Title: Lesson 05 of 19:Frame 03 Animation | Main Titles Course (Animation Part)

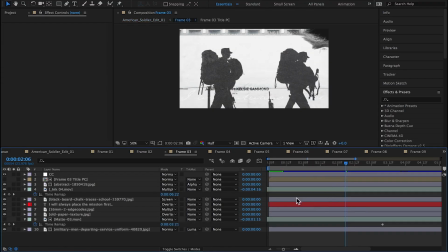2:41 Cool, I'm feeling pretty good about that. Gonna move on to animating the actual scene. Starting by organizing slightly and renaming some of these layers.
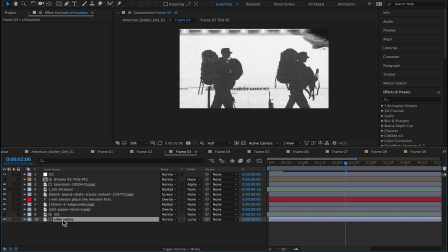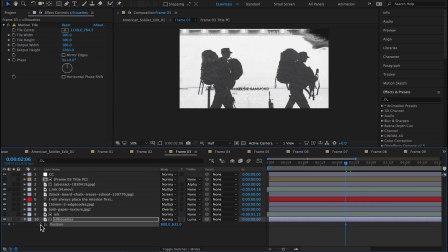3:12 So the reason I've added motion tile to this image is I thought about creating a film flutter effect
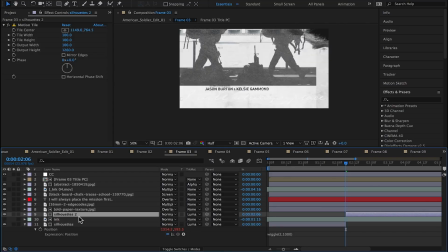3:22 where the image flutters vertically like an old film projector.
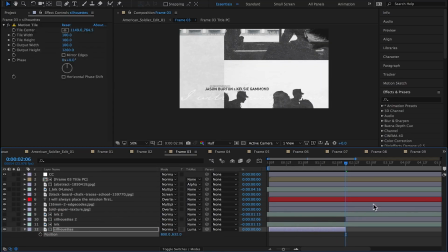3:28 That's also why I added this wiggle expression.
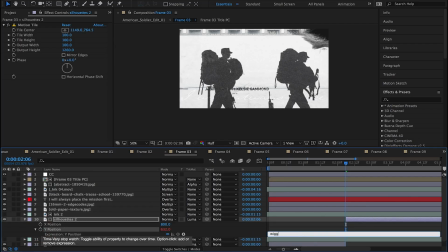3:35 So in the expression, number 2 is the frequency and the
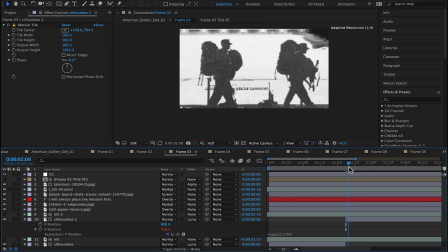3:40 1000 value is the amplitude, how much it'll move, how many pixels it'll move on the y-axis.
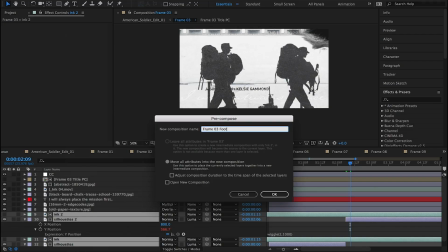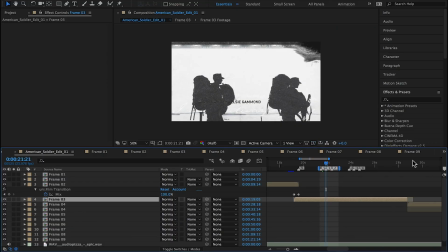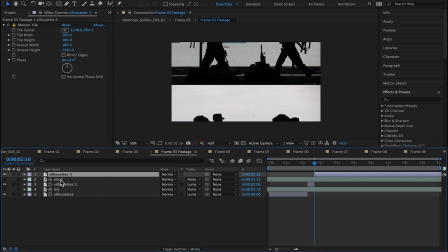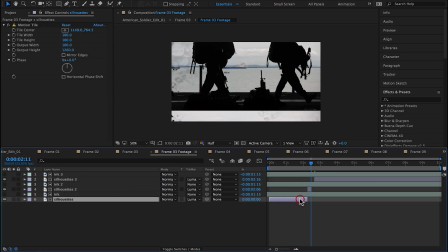4:04 This particular effect did not work for me,
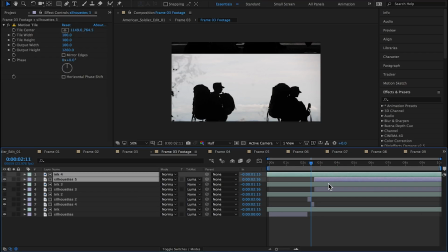4:08 but I left this in here so that you could see the process I go through of trial and error,
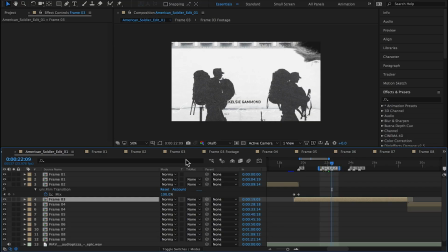4:15 trying things to see what works, what doesn't work, and then moving forward from there.
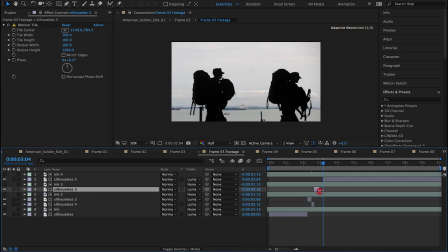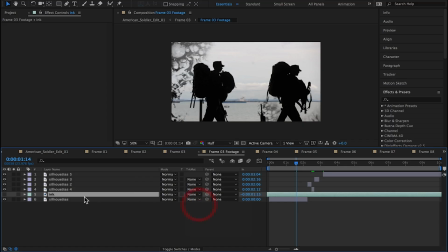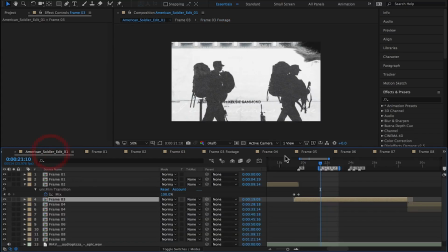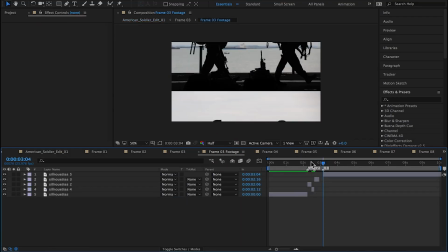4:45 What I'm doing here is just adding markers to my composition so that I know where the sound hits are.
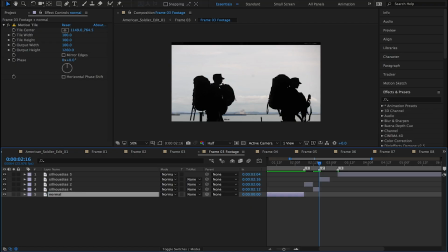I thought it might be interesting to make the film flutter effect happen on the sound hits And then on the moments in between,
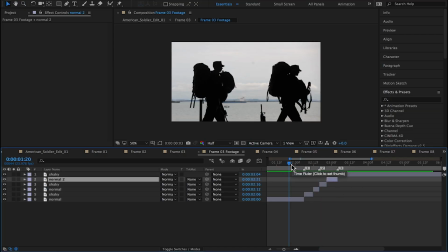5:11 go back to just a normal footage that's not shaky. So you can see there the effect of what I'm trying to accomplish.
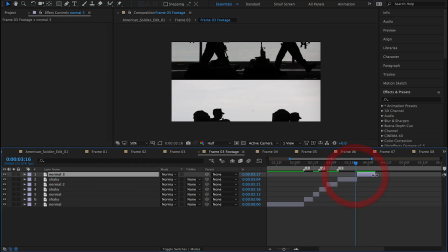5:19 That's looks like a film projector losing the grip on the sprockets.
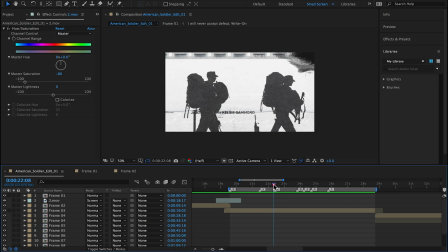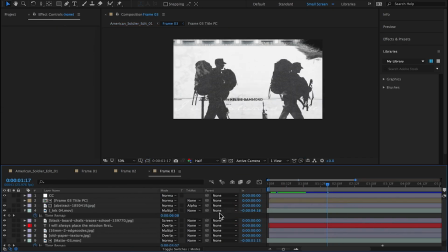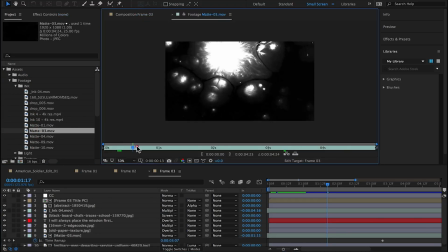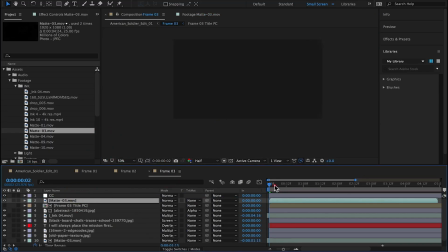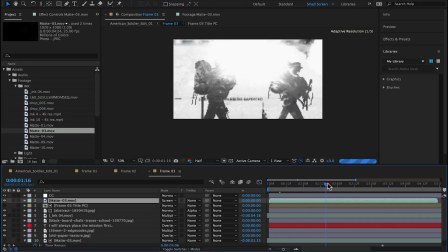5:49 Here I brought a piece of ink footage into the scene, set the transfer mode to screen, and then multiply.
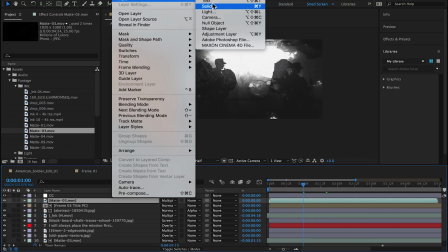5:57 And that's looking pretty cool.
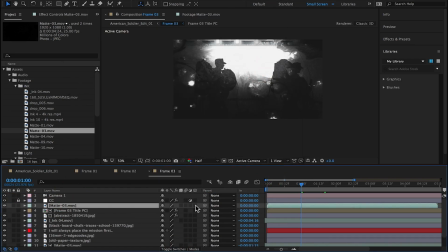6:01 Adding a 3D camera, making the layers 3D, except for the adjustment layer, the color correction layer.
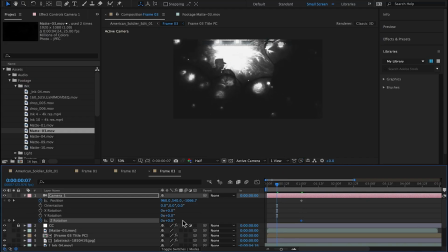6:09 There's no reason for it to be 3D. Setting keyframes for position and Z rotation.
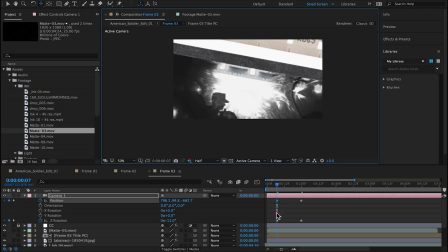6:18 This way I could start zoomed in slightly on the image, pull out, and as the camera pulls out,
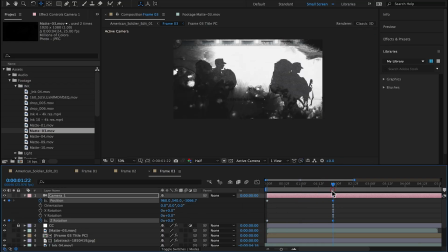6:24 I'll also do a slight rotation to make the scene a little more dynamic.
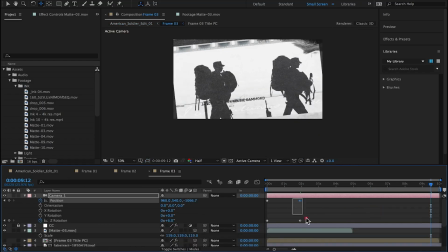6:36 I'm scaling up the footage slightly so that it fills the screen.
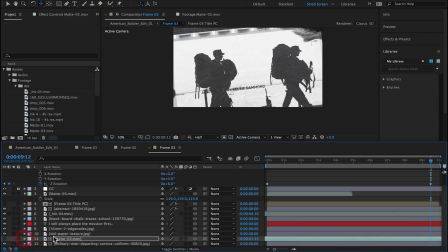6:51 If things are moving too quickly for you, you can always play this back at half speed. And half speed is the speed that this was truly recorded at.
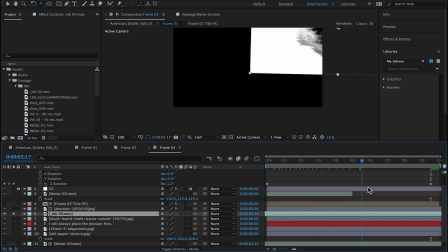7:02 Half speed is real speed.
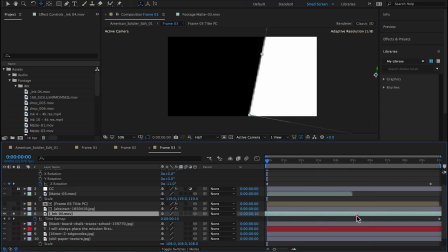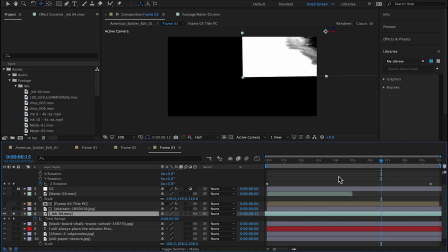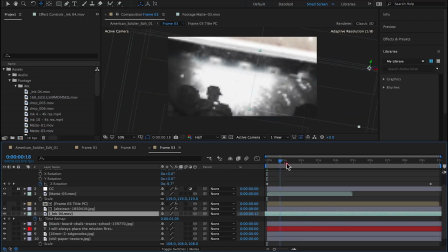7:18 Here I'm playing with the ink footage that's up in the top right corner of the frame.
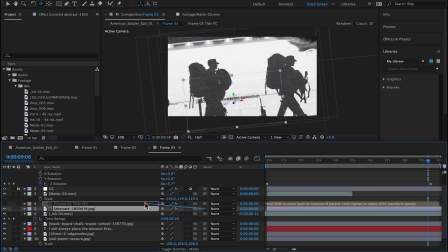7:24 This was in the style frame design. Again, parenting the texture of the typography to the
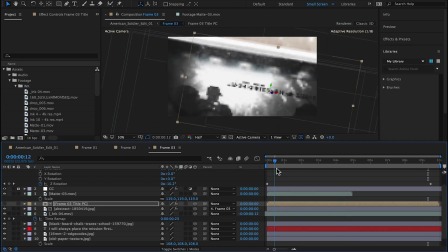7:32 alpha of the typography, and I'm repositioning the typography again.
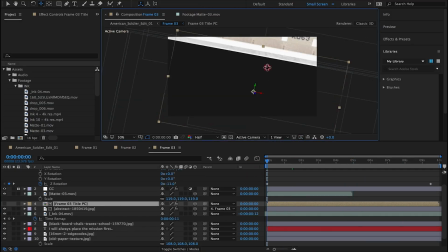7:36 The typography worked really well in the style frame, but as the animation motion start to play out,
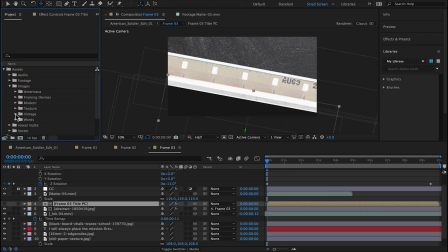7:43 I quickly realized that the current position for the type isn't working.
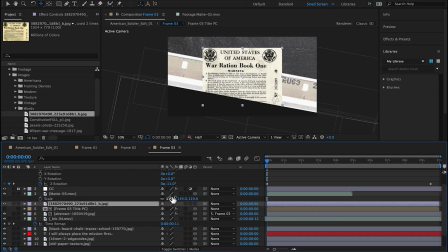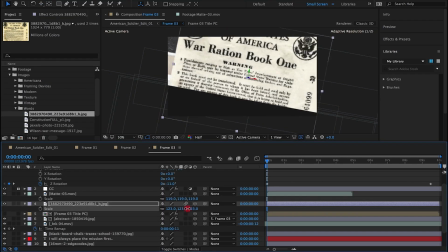7:55 I'm gonna try and use a title from an article.
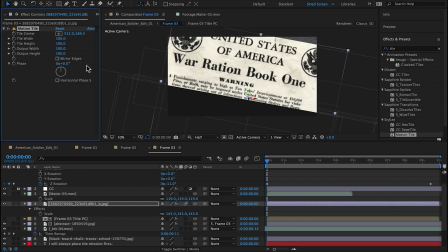8:04 I'm gonna make this newspaper headline look like it's the top of a page for our image. So the image will sit just below this article. Essentially, I'm designing as I'm animating.
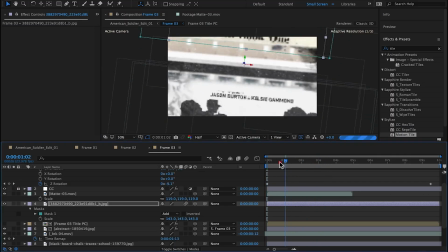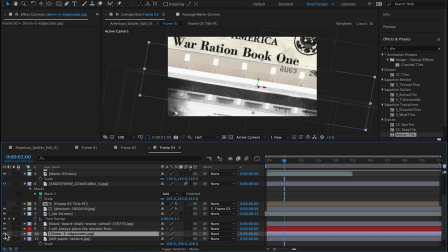8:28 The style frame is nice because it gives me a base of what I need to follow.
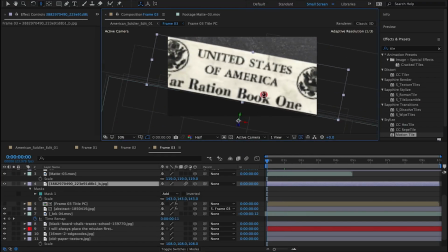8:37 But I have the option of interpreting the design and making it work.
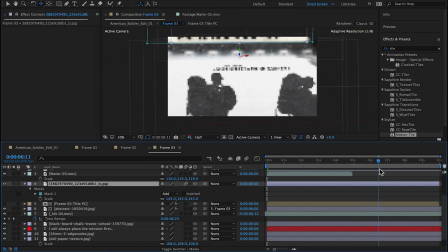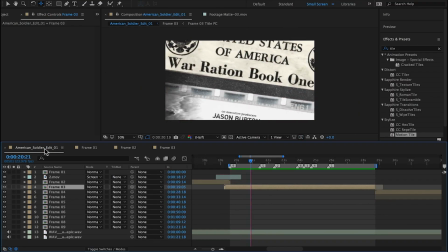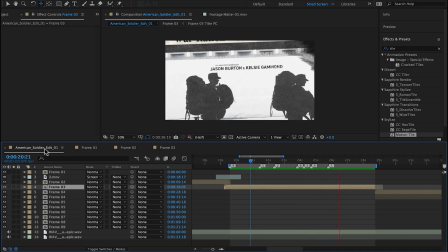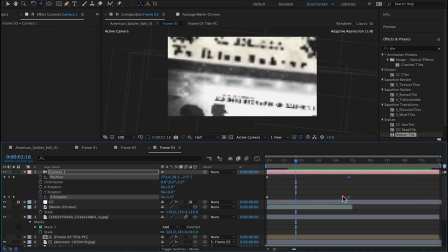9:01 So this particular camera motion is a little too slow for me.
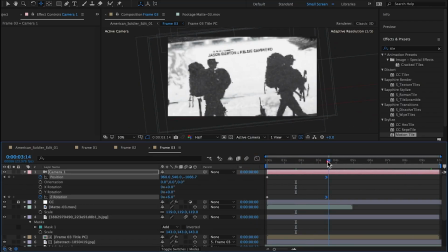9:06 So I had an ease in on the camera and drag that ease out. So the camera will pull away quickly from the top newspaper headline into the image.
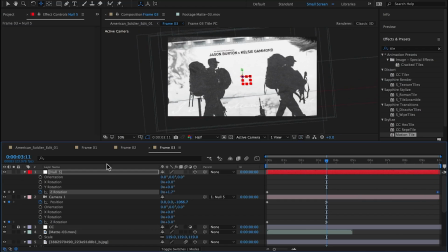9:22 Here I've added a null, a 3D null to the scene, and I've attached the camera to that null.
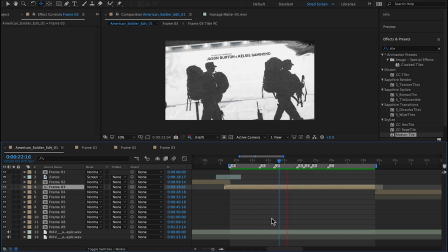9:28 And what this does is the null can have constant motion applied to it, like constant Z rotation. And therefore the camera can do its own animation, but because it's parented to the null,
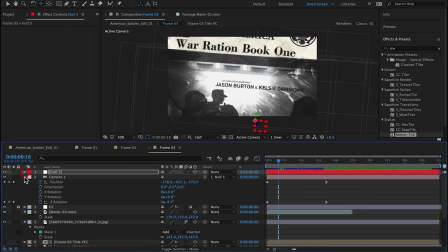9:41 there's a slight secondary motion that always runs through the scene, and that's supplied by the null.
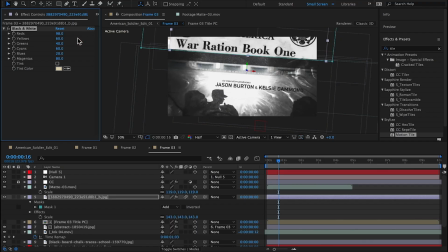9:52 I'm changing the headline to a black and white image to better match the scene. And here I'm just playing with the black and white effect.
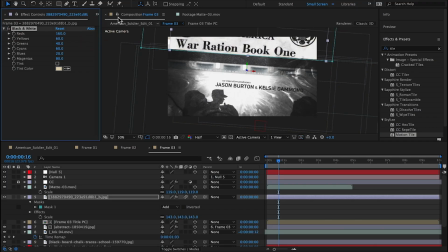Also playing with curves.
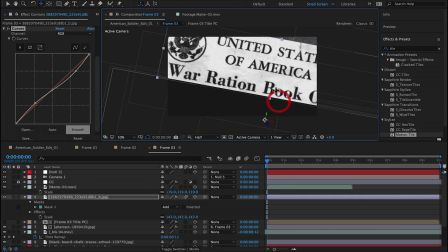10:26 Fine-tuning the positioning of the camera. I don't have a lot of room to work with the frame here, as the headline's pretty small, as you can see on the left side there, and as well as the top.
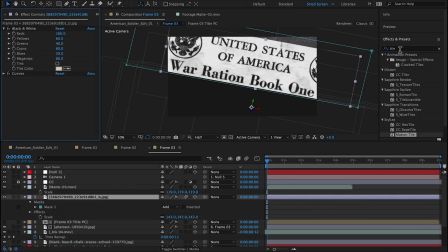10:42 So I have to be very conscious of what the camera is seeing. I'm gonna go ahead and apply a motion tile to the headline,
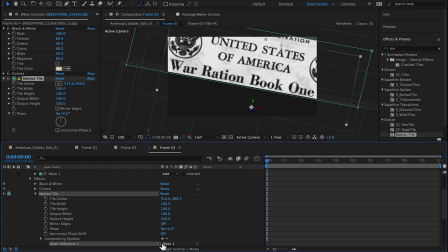10:51 expand the output, and click on compositing options and add, and that recognizes the mask.